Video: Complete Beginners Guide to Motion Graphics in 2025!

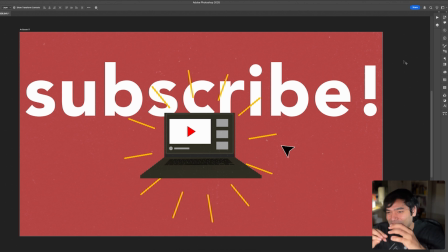988s
And I really wanted to kind of make that very realistic. So we've got that YouTube interface and we've got subscribe written at the top. These are words and elements that we are now very used to when we're talking about the internet and online world. But I've also added this kind of playful element,
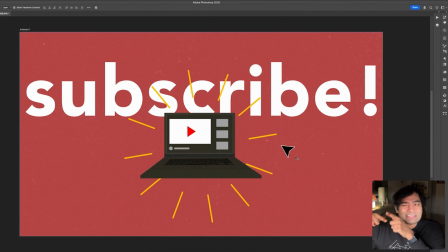1003s
which is this mouse pointer that I want to also use in some interesting way to kind of create a transition between the screens. But the mouse pointer is also there to kind of connect us back again to that humanness part.
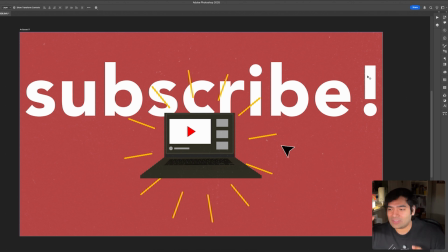1017s
So it's almost like a POV, this screen, because if you have a mouse pointer, you're kind of thinking that, I'm the person who's clicking onto something on the screen.
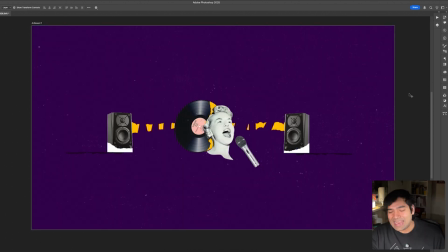1025s
So moving on to the next screen, we've got music, and I also wanted to do something slightly different from what I've done before. So I used vector graphics before, right?
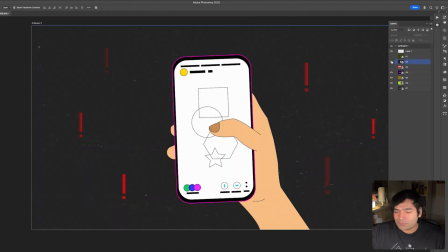1036s
In all these other screens, you'll see they are like essentially made up of just simple shapes, which was again in line with the simplicity part of it.
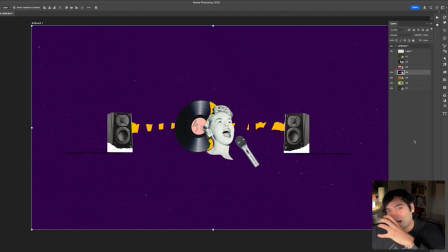1044s
But here involved a little bit more of this collage style parts, but still using extremely simple elements. So we've got just this one vinyl disc, and we've got these speakers, we've got this microphone, so all parts of the music world.
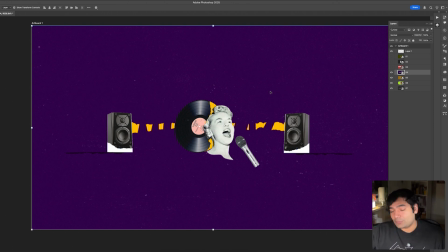1060s
And then we've got this very famous singer from the past who's kind of in this moment of singing. Again, we've got, of course, all the design principles being used here. So we've got this center aligned composition. We've got these two speakers balancing this whole composition out so that my eyes are like drawn straight into this middle part.
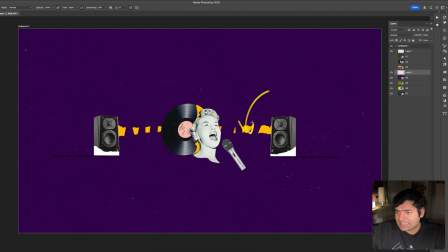1080s
Again, using contrasting colors like yellow here and then the purple here and then the black. So all kind of complementing each other, going back to the basics of color. And I've got a dedicated video on color, by the way, on this channel, and I'll tag that above if you're interested.
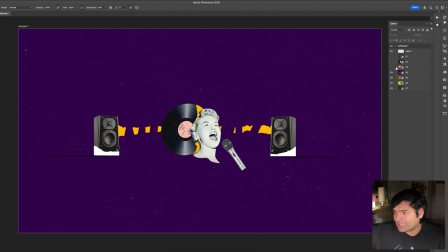1094s
So that was kind of like the thought process behind the design for this screen. And then again, we're going back to the screen for nature.
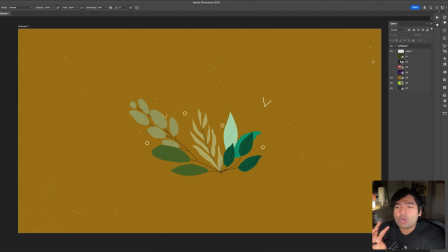1101s
So here we've got just a bunch of plants. So we're not going too detailed, again, just a few different kinds of plants. And we've got these abstract shapes that are like representing like insects and birds that's kind of flying around this little component. Again, keeping it extremely simple, keeping it centered, because again,
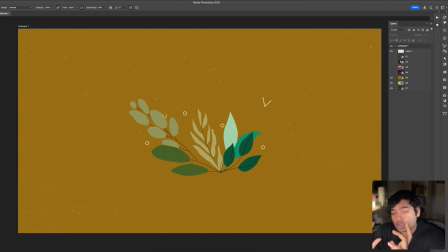1118s
keep in mind the intro is supposed to be very short, so you can add a lot of detail in your designs, but ask yourself, how long is the viewer going to actually have to really appreciate those details? They're not going to have a lot of time. Again, at the end of the day, it's an intro. It's supposed to be short and sweet.
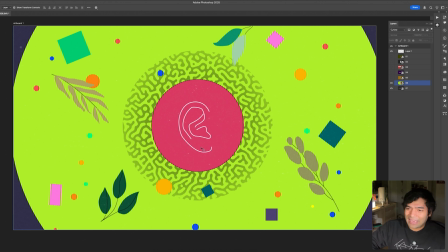1136s
And then we've finally got this last final screen where we've got the iconic ear, again going back to the humanness of it, the art of listening. And we've got all these elements like from before. We've got some connected elements from before, and we've also added these abstract shapes.
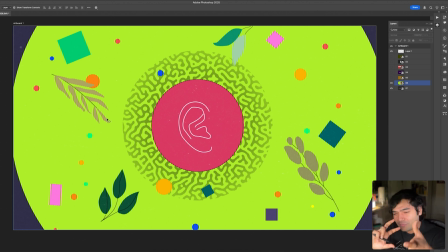1151s
So I'm kind of filling up the screen, and I'm also kind of leaning a little bit more towards the creativity part. And in this screen, you'll see that I've really added up layers. So you can just simply see the difference between this screen and then this screen, for example.
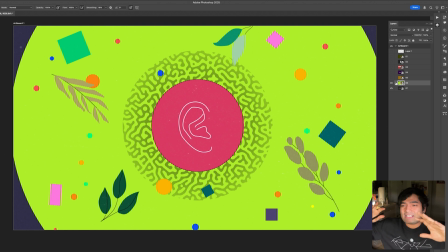1164s
So if I just keep turning them off and on, so you see this screen is like so much more of a contrast from all the other screens, which is what I had decided in the visual development sketching storyboard phase already.
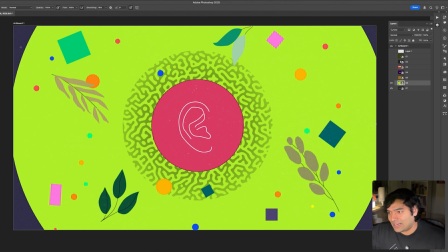1178s
And now you can see it in real life completely developed. And then after this screen, I go to this.
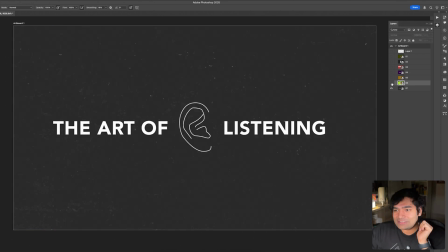1185s
So if I just turn it on and off again, you'll see the transition that I'm making with the ear. So the ear remains in the same spot, and look at that contrast again. So I'm already thinking in the animation phase, how am I gonna move from this earlier screen into this final one to finally
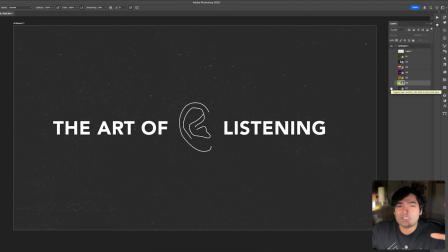1201s
come to this last title screen that gives me the name of the YouTube channel or the show or the topic that you're using, and finally making that kind of impact. And we've got just that ear. So just that human part of it, which is the main theme with the title.
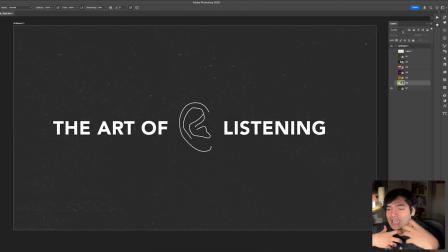1216s
So that was always my idea right from the start. And here it is finally in the final design.
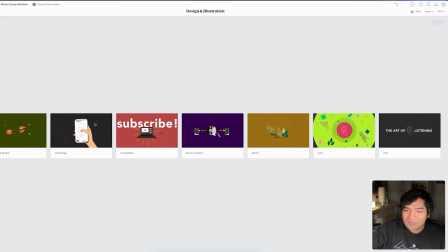1221s
So now just jumping back to the final flow, here we've got the final flow, and this is what we're going to work with in the final animation stage, and that's what we're going to talk about next.
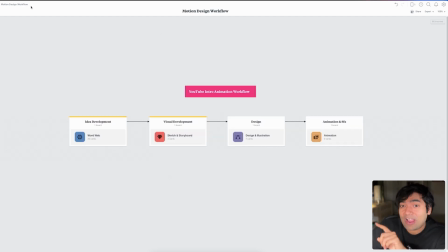1232s
So now after the design and illustration stage, I'm going to go finally one last time back to the entire workflow page, and I'm going to knock the design part off as well. And finally here we have animation. So now I'm going to quickly jump into After Effects where I actually completed the animation. So here we are in After Effects.
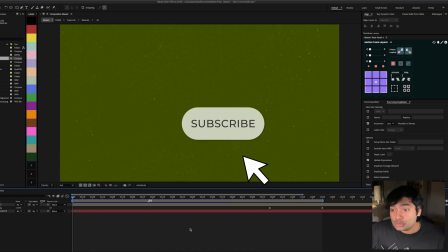1252s
So what I'm going to do is I'm going to quickly, so here we are in After Effects.
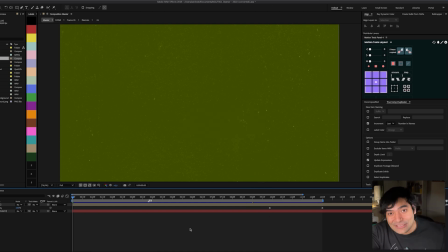1255s
And what I'm going to do is I'm going to quickly play the final intro animation for you guys so you can see how it turned out. And then I'm going to just explain some of those concepts and my thought process behind the animation. So that was it. That was the intro. And now you see how all those decisions I made before in the concept development phase,
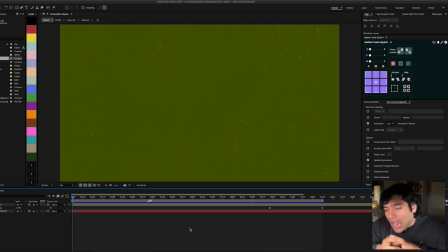1275s
in the sketch and storyboard phase, and then in the design phase, how all of those decisions came together finally in the animation. So now let's talk about some main aspects of the animation. So the first thing I'm going to do is talk about the transitions.
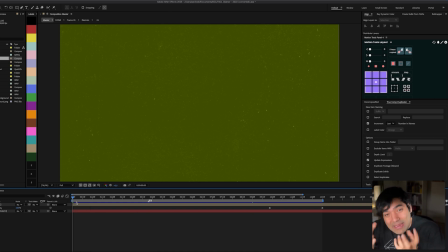1287s
I'm going to break this into two main parts really. And I think those are also like the two main components of any good intro animation, and that's transitions. So how do you move from one scene to another, and finally the rhythm and the pace.
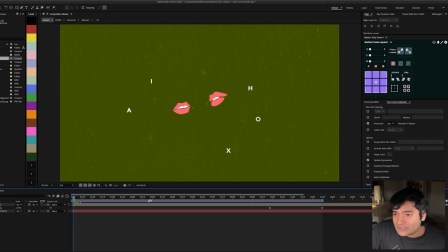1301s
So here we've got the lips just kind of zooming in from behind, and these lines just sparking out like they're talking, and you can see like the text is just blinking on and off.
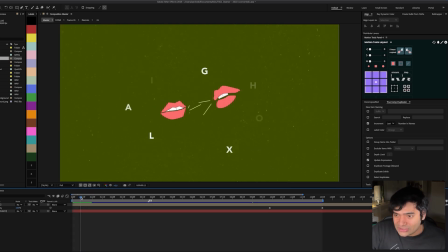1314s
Then we've also got the texture here at the back that's also constantly moving, so kind of creating that immersion, that dynamism in the screen.
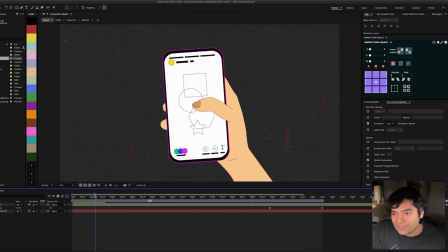1323s
And then what I'm doing is just with this movement, I'm just moving left and then just switching from this movement to this movement.
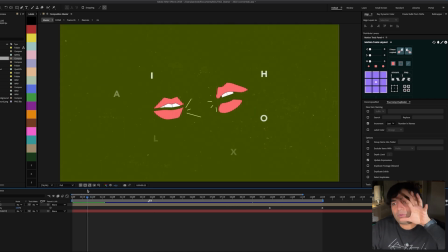1331s
So what's happening is I'm using the scale up of the lips to give a quick shift into this shot.
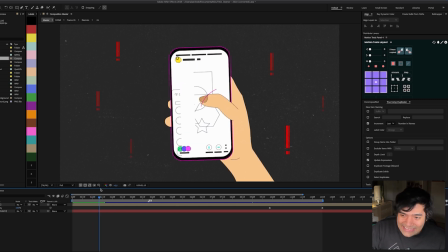1338s
And here we've got the hand where the hand is moving to anticipate the slide action of the finger onto the screen. And we've got these very red, dark exclamation marks coming on and off onto the screen to call that attention, because remember the screen was about information overload. So now notice what I do here.
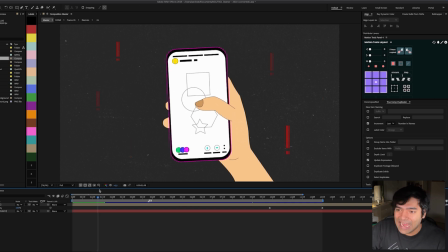1357s
First, the hand anticipates the action. And by the way, if you want to learn more about these animation principles like anticipation, follow through, squash and stretch, which I use throughout this animation, definitely check out the 12 basic animation principles playlist that I created. That's available completely for free on this channel,
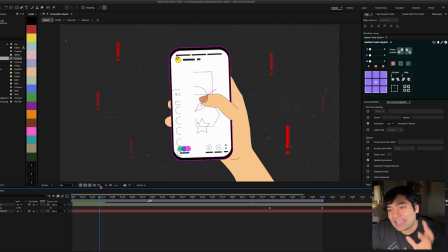1376s
which will give you a great insight into how animation principles work and how they are implemented in animations to make your final video that much more lifelike. So here, before the hand is swiping on the screen, it's first moving on the opposite direction of the final movement. So it's first moving this way and then sliding onto that way.
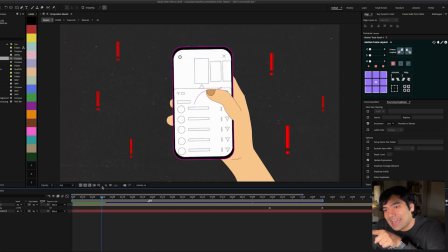1395s
And with that slide movement, you're gonna see I'm gonna connect this slide to this mouse pointer sliding. So it's almost like the mouse pointer is going with the earlier action.
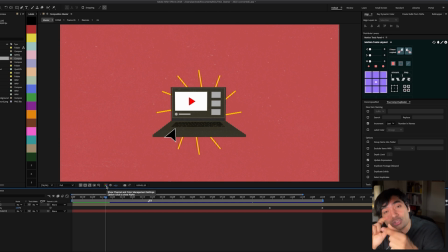1406s
And here is like a match transition. It's called a match cut. And it's happening so fast.
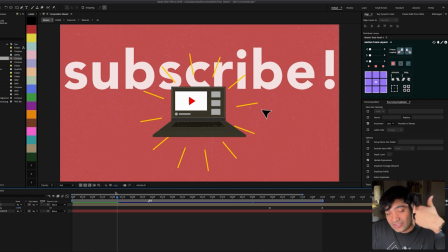1412s
Again, going back to the pace and rhythm of things. I want it to keep going. I'm kind of building up to hit that final impact that I want to make at the end for my intro. And then the mouse kind of really go quickly into that computer screen.
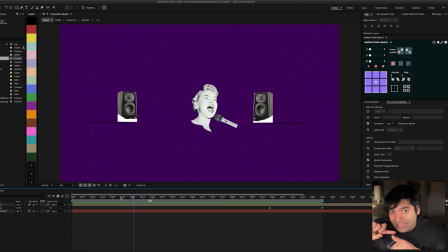1426s
So with that quick action, I can again kind of switch to the next screen, and with the mouse going inwards, in the next screen, the person's face is coming outwards. So you can see how I'm constantly grabbing your attention and directing your eyes throughout the screen.
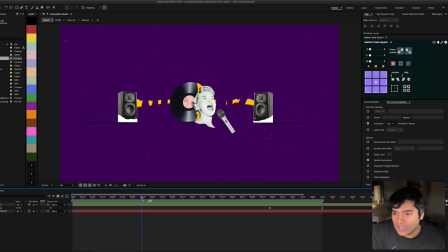1444s
And there you go. So here we've got a quick flip of the microphone, and we've got this kind of simple mask animation where we've got this
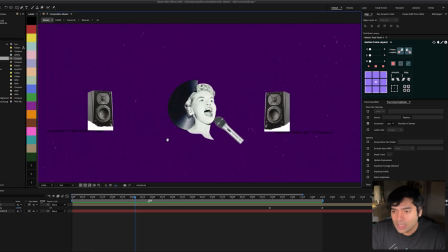1453s
vinyl disc just appearing from the back of the lady's head.
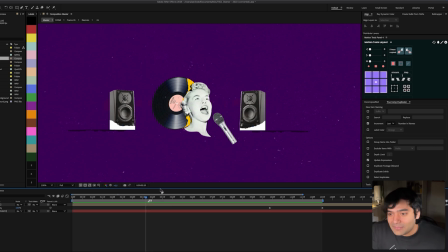1458s
And then we've got the speakers slam in the middle of the shot, and with that I have this growth animation.
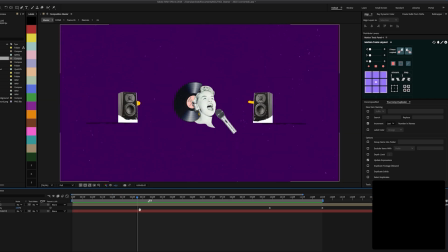1465s
So if I just play that back, you'll see the effect that it makes. So here we've got the speakers smashing together,
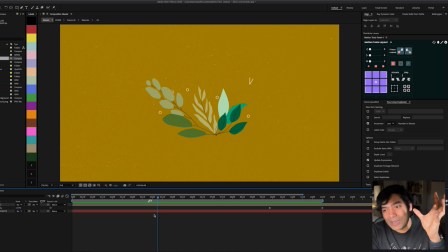1474s
and we've got the flowers bloom out, these birds and insects kind of zoom out.